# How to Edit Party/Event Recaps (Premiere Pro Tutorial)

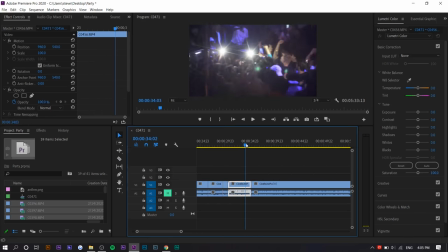So like this and this, like this is a higher up like bird's eye view. This is like next to it. So we're going to, oh, we're back to this. So this is like a more fast version of the DJ stuff, so I might use this.
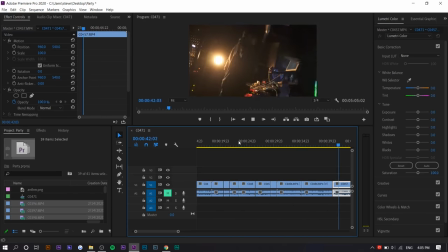So the DJ is now jumping and stuff, so I'm gonna do it up until this point.
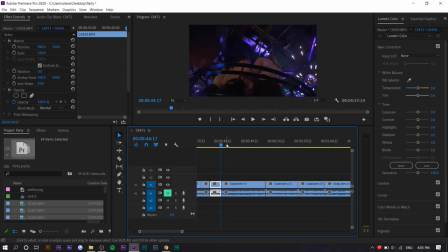So now the faster footage is coming in. This is a bad shot. So up until this point,
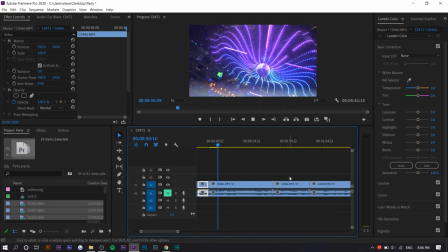I just don't want shaky footage. That's the biggest thing.
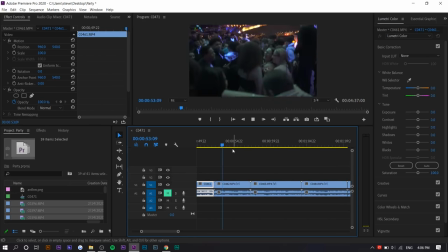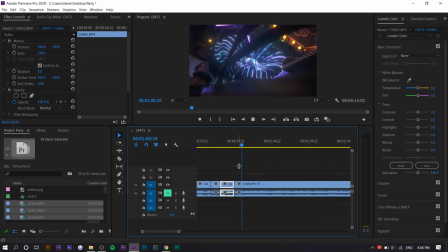And we're just going to keep going through some of the footage. I think we're almost done. So if I scroll out, yeah, we're like almost halfway done. So we should be good.
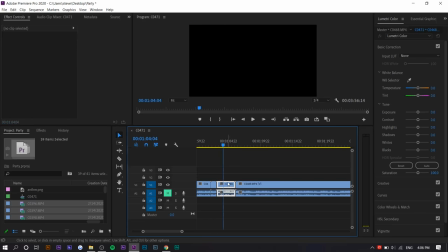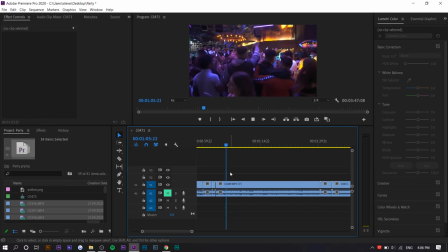So this stuff, slow-mo. And I was using no gimbal for this type of stuff.
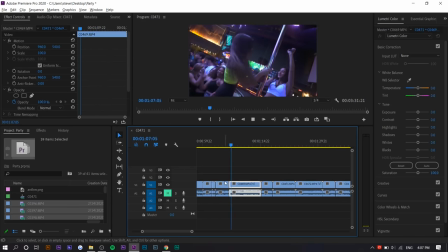Because what I feel like with parties is it looks better when it's like authentic and like handheld type of thing. Like even shaky at times, it looks more authentic. So I got a lot of the same footage.
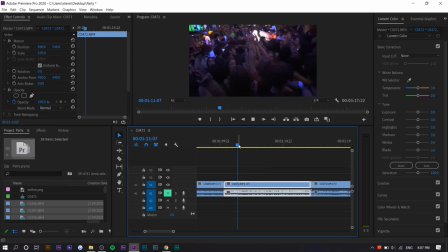Yeah.
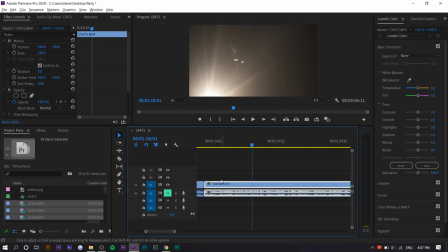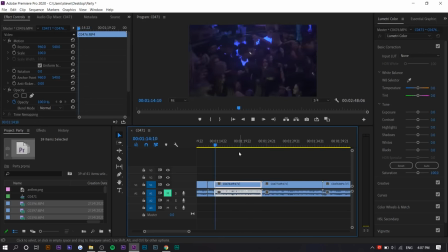So that's a sick type of transition. This was like a light leak, sort of.
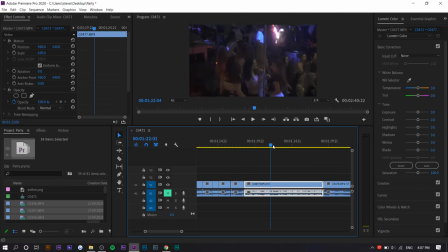And then a shake, so I'm going to delete it. It's a different angle. Delete it. Different angle. Cut. Different angle. It shakes a little, so I'm going to cut that. Cut.
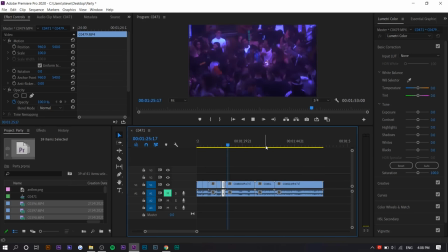Cut. And we're basically done now.
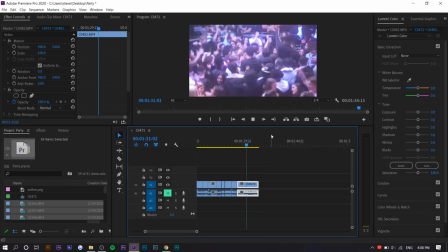And then I got a slow shutter type of shot. Okay, there you go.
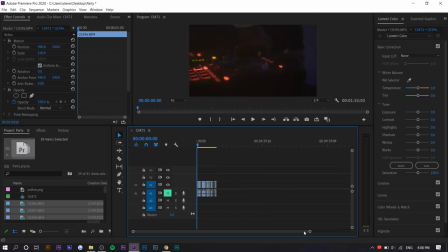So now we have all of these. Basically, what I do now is I'm going to set the boundaries. What I mean by this is I'm going to set the 1 minute point. So I'm going to move my mouse there and I'm going to press O. So it sets the out. And basically, now I have a good idea of how much footage needs to be fit in.
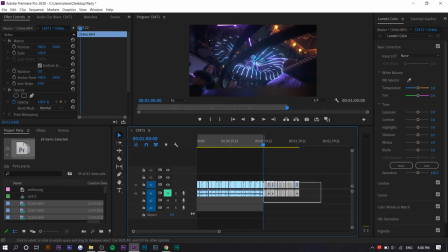So now what I do is I take the rest of the footage.
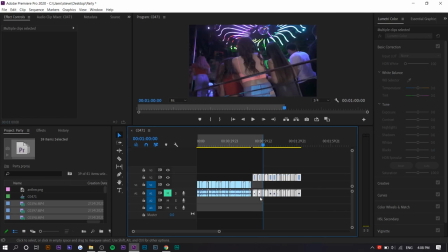So I'm going to take most of the end as well, because I want to add the logo at the end, so that's going to take some time up.
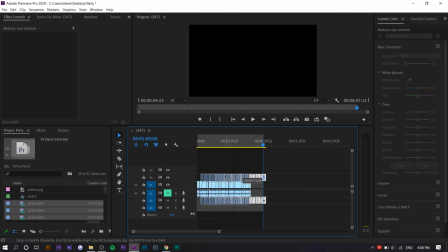So let's just leave that little blank spot right there, and we're going to just place it on top of each other.
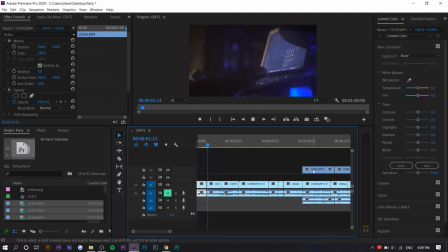And so I'm going to play it right now, and then you can see sometimes it's too slow, so you might want to add other footage,
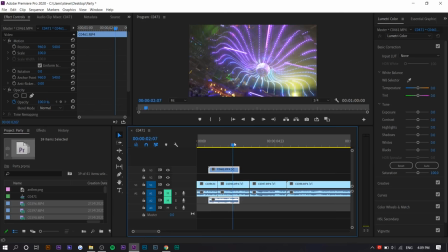so like this, and then it flashes, right? So we might want to move this down here so that acts as like a transition type of thing. So when it flashes, you want it to cut, yeah. But first I'm going to find some music.
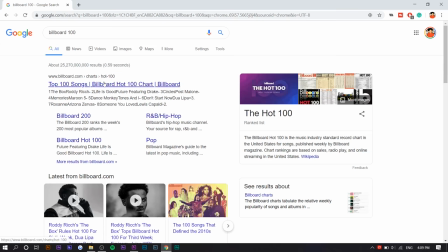So what I actually do for this type of stuff is I find instrumentals of the top 100 songs.
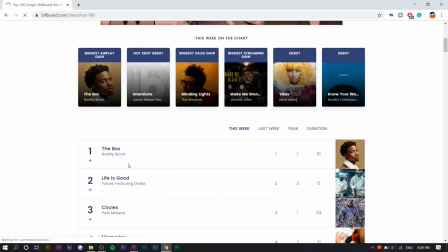Like I find something that's trending. So I've already used like the box and stuff in previous videos, so I don't want to use that.
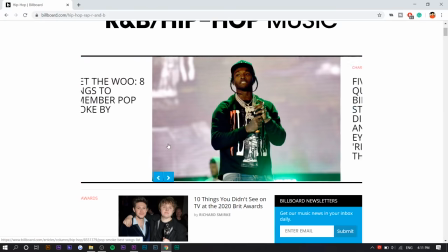So we're going to find hip hop actually. Actually, Pop Smoke just passed away, so I think I'm going to use one of his instrumentals.
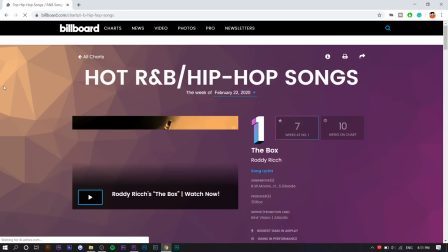And he has like really turnt type of party music.
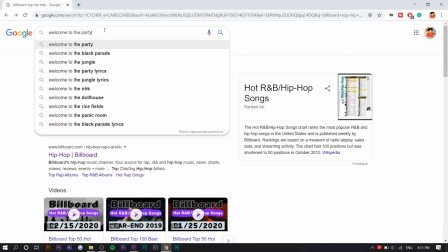So we're going to do Welcome to the Party MP3 instrumental.
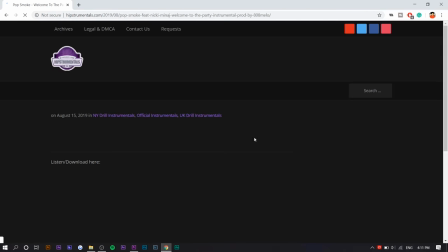RIP Pop Smoke. So usually there's a site that has them. So save link as.
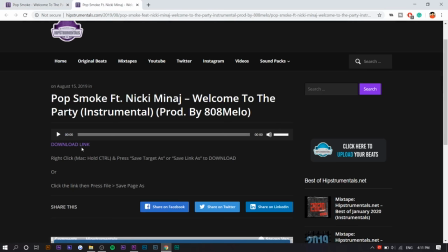You can use non-copyright music as well. So I'm going to drag this into here.
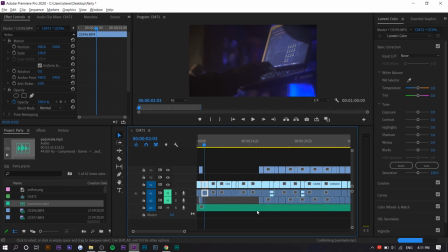And then you want to find like the heavy hitting parts, so you can see that the levels at the beginning are kind of slow, and because it's a 1 minute video, you want the entire thing to be sort of intense. So we're gonna move this all the way here. So you can see where the beat drops.
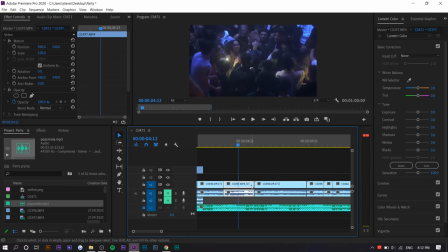It flashes, so I'm gonna actually lock this track first. And then I'm gonna delete the empty spot. Actually, you didn't see the light leak right there.
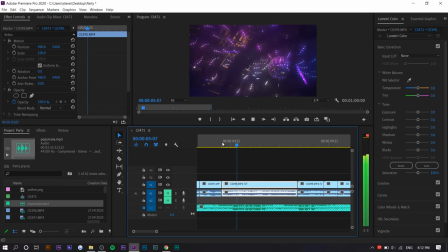Now we're gonna keep pressing W and Q. So we shorten the clips so it matches on beat.
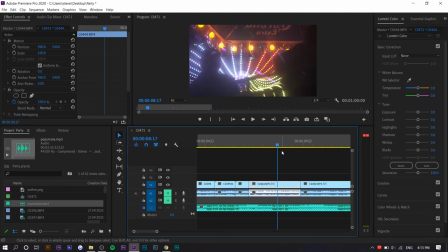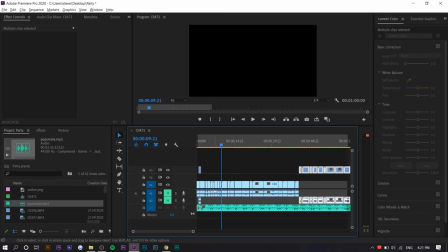So now I'm actually going to move all this. I'm going to go with a different approach. I'm going to try to match the beat first before I add any additional footage.
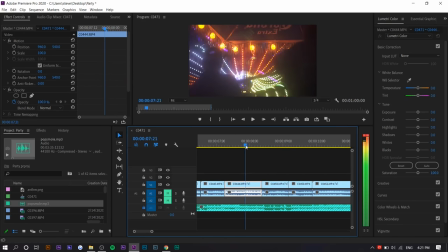So you can see how it shakes at the end. I don't like that, so I'm going to delete it.
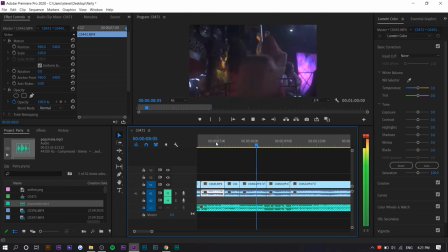So when it drops again.
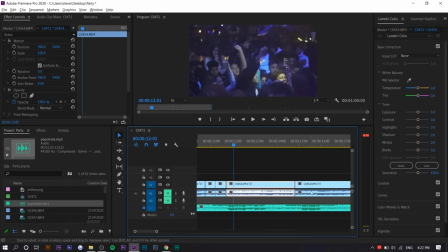So you can see how it shakes. I like that, but I also like the beginning. So what we're gonna do is we're gonna place a clip in between the two.
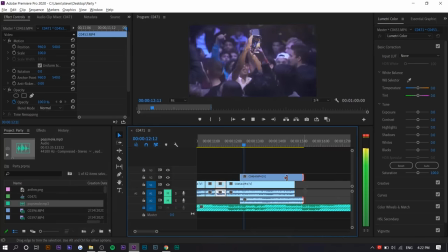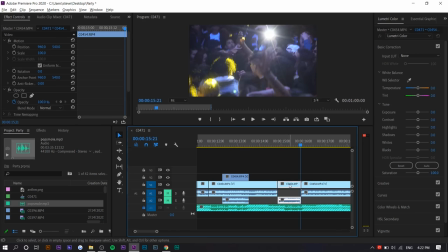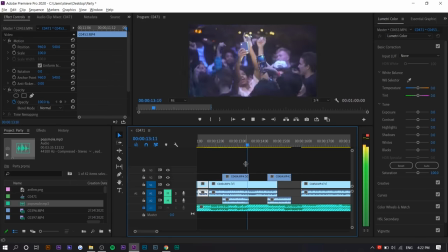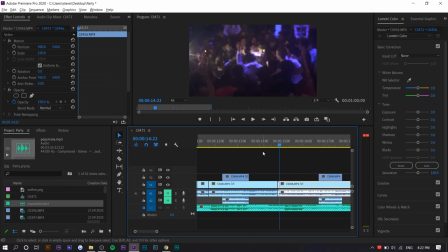So this is actually part of the same clip, so it doesn't look that good.
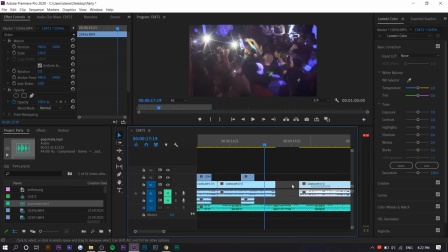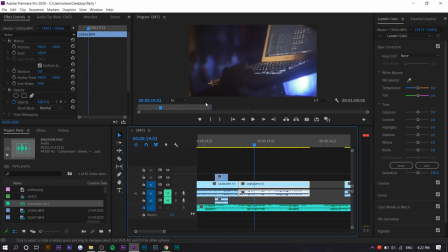So that's a sick transition.
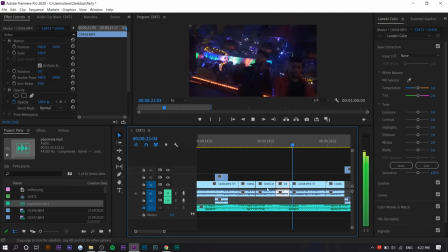Yo, this timing's perfect.
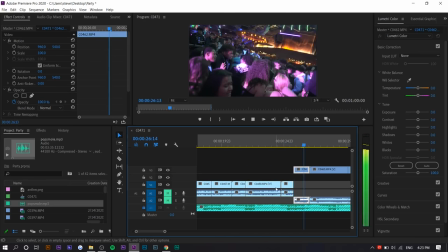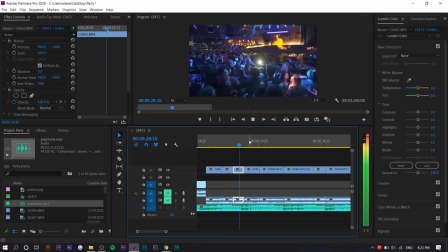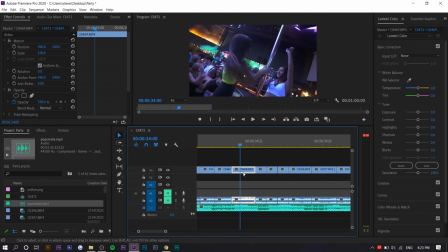So you can see that there's a lot of consecutive wide shots. I kind of want to add some variety, so what I'll do later is add some close-up shots so that there's no consecutive wide shots.
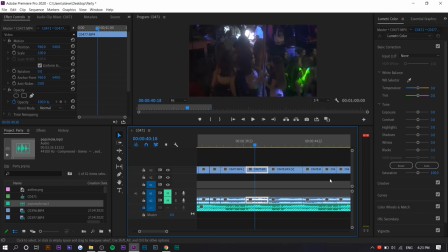So it gets slower now, so it's fine with like the longer shots. We don't have to do shorter shots now.
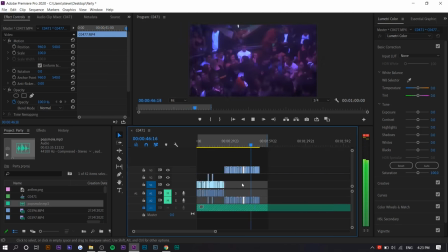So that's actually perfect.
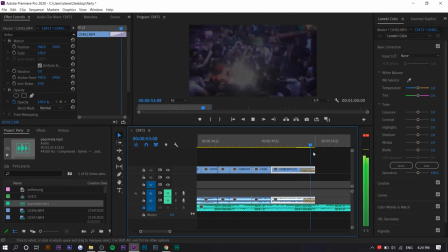Yeah, I don't think I need any additional clips. Around the 50 second mark, we can just add the logo.
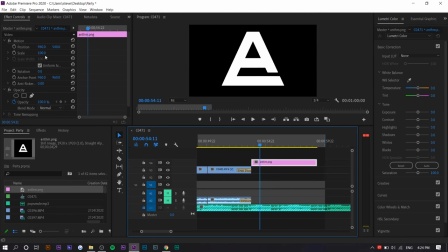And what I like to do with the logo is I like to make it kind of scale up a bit. So I'm gonna set it at 44, then make it up to like 52.